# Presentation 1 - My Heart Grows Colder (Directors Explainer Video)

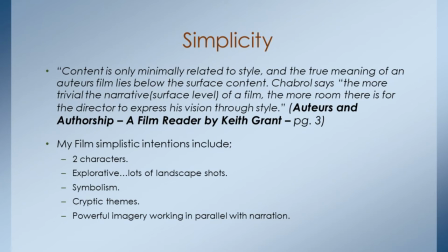8:11 In relation to new wave directing in the 1950s, Claude Chabrol also quotes, I want to manipulate imagery time and sound to create an avant-garde film experience. So now I will show Barney's arthouse film, which featured in an episode of The Simpsons.
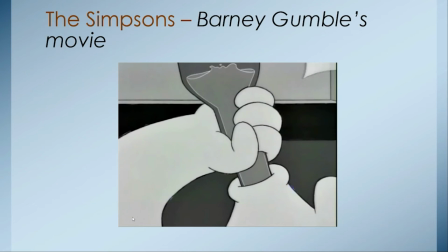8:30 Interesting close-ups of like the beer bottle there.
My name is Barney Gumbel.
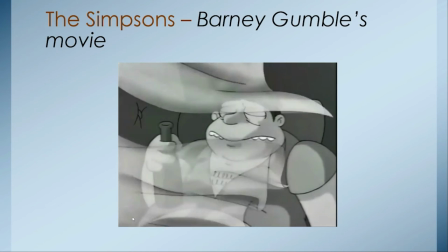8:35 I'm 40, I'm single, and I drink.
So notice the film's in black and white.
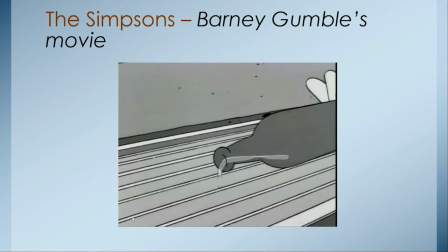8:41 Makes it very artistic. Another arty close in person shot.
There's a line in Othello about a drinker.
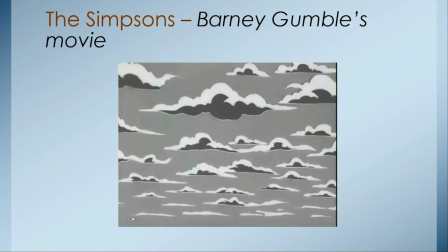8:50 Notice the time lapse in the clouds is something I'll be using in my film.
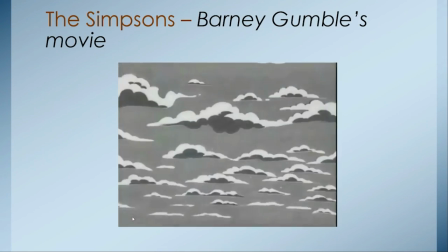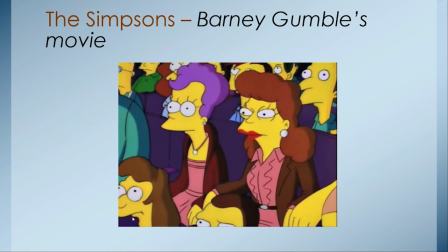8:59 It's very sentimental. It's brilliant. Savagely honest, tender.
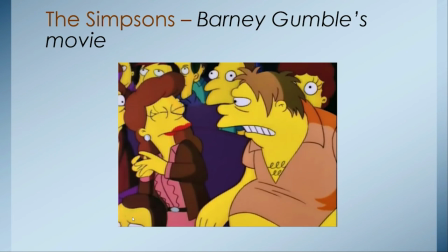9:05 He has the soul of a poet. You're very kind. Excuse me, did something crawl down your throat and die?
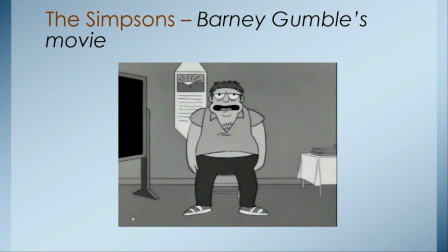9:11 It didn't die. My name is Barney and I'm an alcoholic. Mr. Gumbel, this is a Girl Scout meeting.
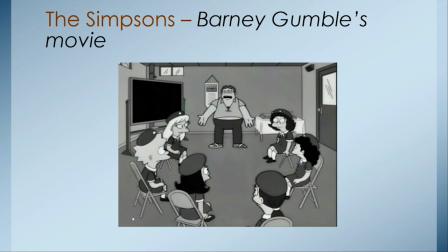9:17 Some comedy.
Is it? Or is it that you girls can't admit you have a problem?
Always helps.
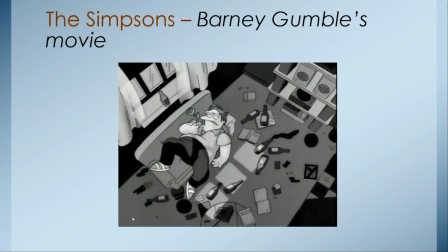9:22 Add a bit of interest in the film, despite the fact he's a dramatic piece.
Don't cry for me.
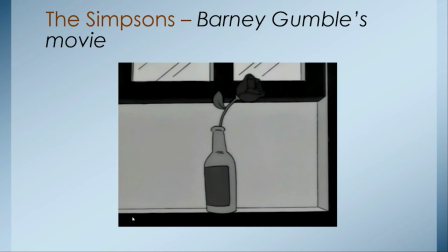9:29 I'm already dead.
Very symbolic. Very symbolic.
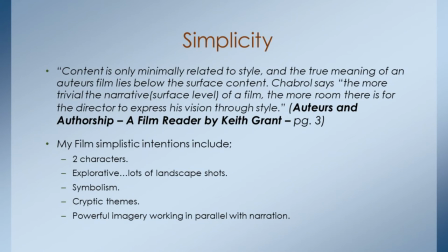9:38 Credits. My simplistic intentions include two characters or two protagonists, explorative lots of landscape shots, symbolism, cryptic themes and powerful imagery working in parallel with narration.
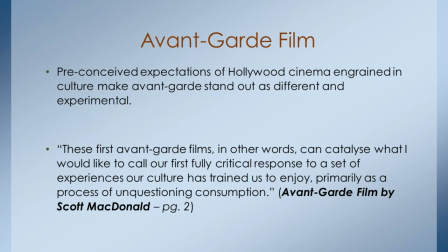9:55 Avant-garde film continued. Preconceived expectations of Hollywood cinema ingrained in culture make avant-garde films stand out as different and experimental. The stunning visual effects I will utilize in my film will be far removed from typical Hollywood explosions, synonymous with the action thriller,
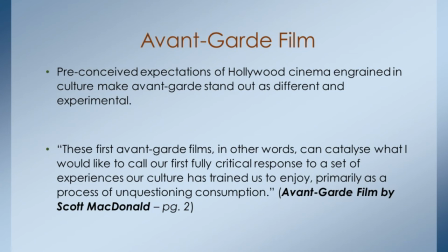10:15 and be more subtle and psychologically manifestation,
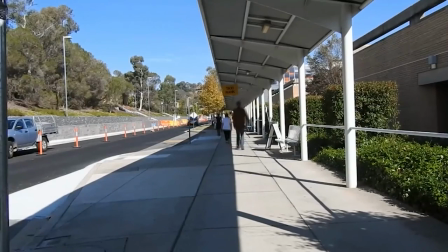10:18 such as the combination of eerie sound effects immersed together with speed motion blurs in the Yandy hospital scene,
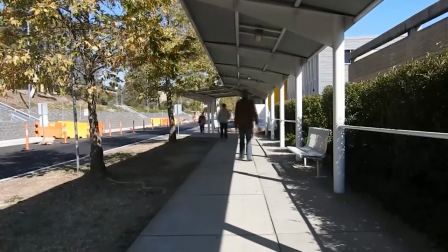10:25 which represents a drug-induced state.
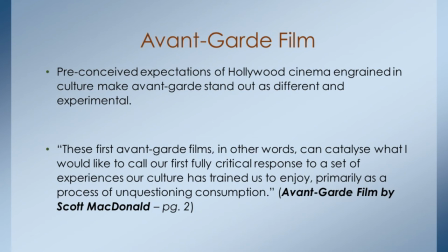10:28 This different style assists the audience's reception of my film as experimental, setting it apart from the Hollywood formula. Now I've got another quote here from Avant-Garde film by Scott MacDonald, page 2. These first avant-garde films, in other words,
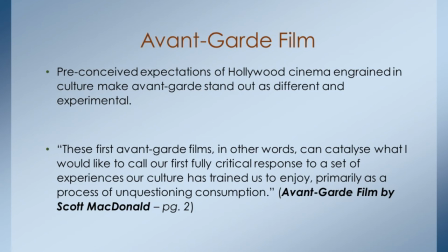10:44 can catalyse what I would like to call our first fully critical response to a set of experiences our culture has trained us to enjoy, primarily as a process of an unquestioning consumption. However, I will attempt to incorporate the precision and outstanding quality
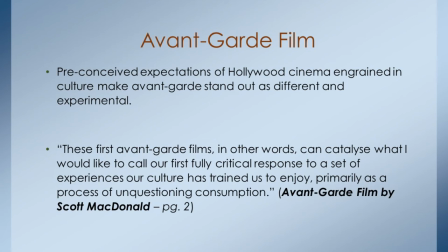11:01 and professionalism of Hollywood-esque cinema colour grading found in Sin City. I'll incorporate this into my avant-garde film, demonstrating the flexible nature of style and the way different genres share similar notions of composition and themes.
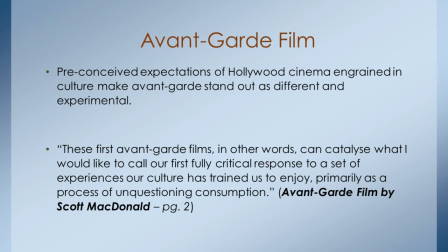11:18 In relation to one of the scenes I've workshopped for my film,
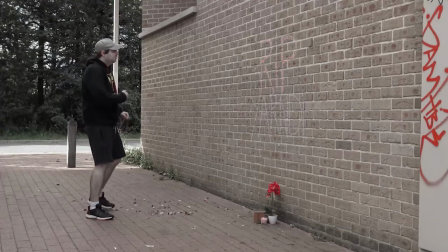11:22 the expression of highlighting the red rose and leaving everything else in greyscale is executed through the leave colour effect within Premiere Pro.
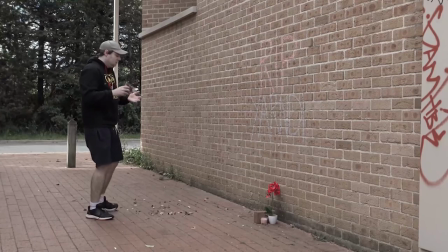11:31 This infamously characterised the inventive cinematography style within the Sin City franchise, which washes out all of the colour apart from red, highlighting love, empathy and all emotions the colour symbolises.
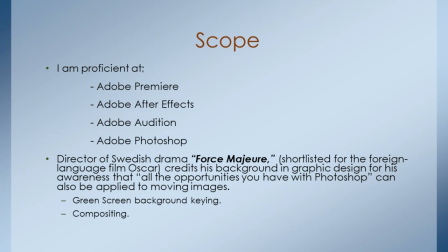11:46 Scope. I am proficient at Adobe Premiere, Adobe After Effects, Adobe Audition and Adobe Photoshop. The director of Swedish drama Force Majeure, shortlisted for the foreign language film Oscar,
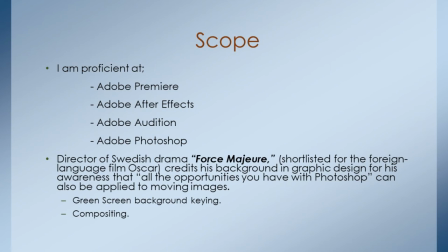12:02 credits his background in graphic design for an awareness that all the opportunities you have with Photoshop can be applied to moving images. These may include green screen background keying and compositing.
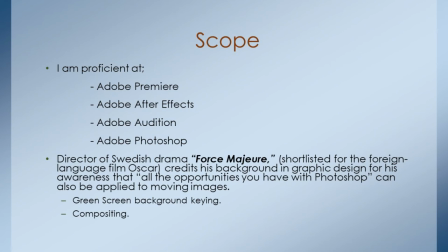12:15 As well as being multi-talented with a range of software, my background at my online business, Conceptual Notion, has allowed me to challenge myself with various visual styles through working with a diverse range of clients internationally. I will be using a Sony 4K camera and a tripod. Skills and knowledge.
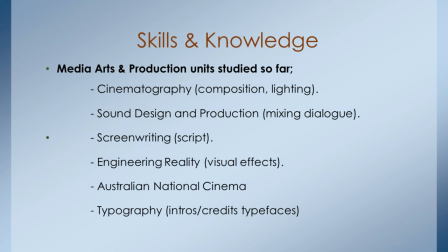12:35 My media arts and production units studied so far include cinematography, where we studied composition and lighting, sound design and production, where we mixed dialogue, screenwriting, where we learned to write a script in professional format,
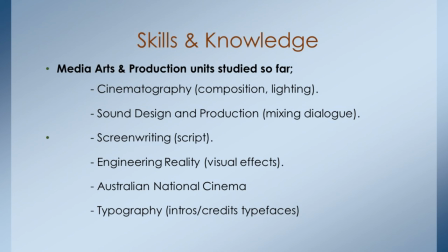12:51 engineering and reality, where we learned visual effects, Australian National Cinema. Typography, where we also learn about typefaces. And this will be applied to the intros and credits in my film. All skills combine into achieving a short film project.
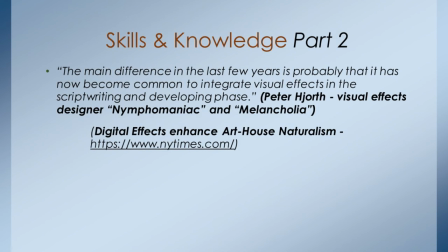13:10 Skills and Knowledge Part 2. Now this is a very interesting quote from the New York Times. The main difference in the last few years is probably that it has now become common to integrate visual effects in the scribber writing and development phase.
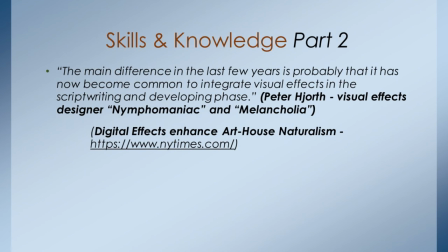13:25 And that quote was written by Peter Hoff, visual effects designer of Nymphomaniac and Melakonia.
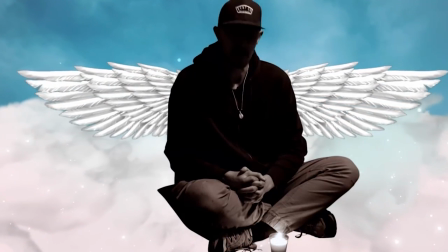13:31 One such case is my original intention, which I storyboarded,
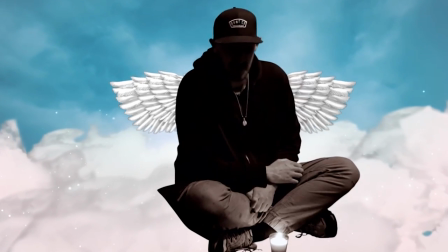13:35 to integrate a glitch VFX and wing special effects to Yandy as he's floating in the clouds.
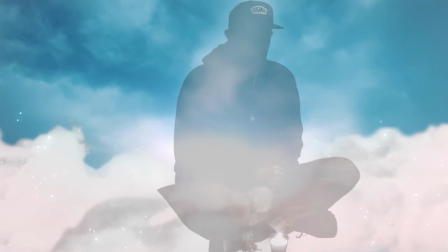13:41 This will be using green screen footage for the apparition scene. I included these details in the development phase.
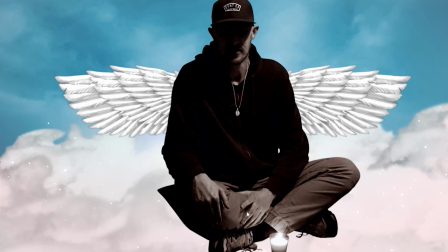13:48 Additionally, my color grading in this scene is currently being workshopped to deploy a minimal lighting style which effectively drowns out 75% of his face and body in dense black shadow to make him appear dark,
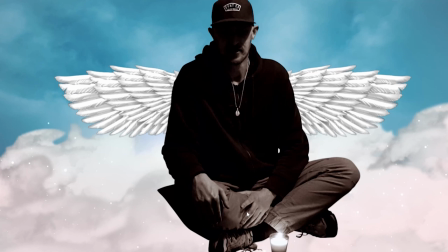14:01 shaded and anonymous. This hard light effect insinuates and represents themes of death, a blackout after he dies, yet a glimmer of light on the side of his face to display a sliver of hope in the face of tragedy.
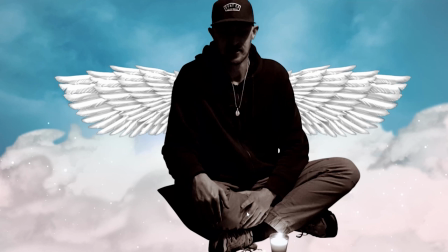14:15 And the black and white look represents his old age and vintage personality. Exhibition space.
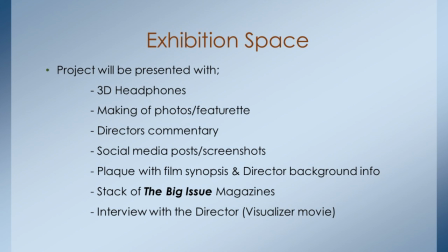14:22 My project will be presented with 3D headphones, making of photos, a featurette, and a director's commentary, social media posts and screenshots,
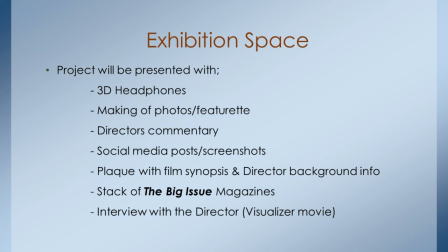14:35 a plaque with a film synopsis and director background info, a stack of the big issue magazines. Actually, I should say now that Yandy used to actually sell the big issue when he was homeless.
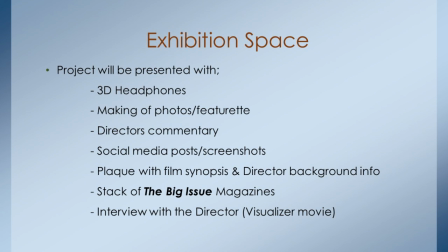14:49 Most importantly, I will have an interview with the director, visualise a movie And that is the end of my presentation one, thank you for listening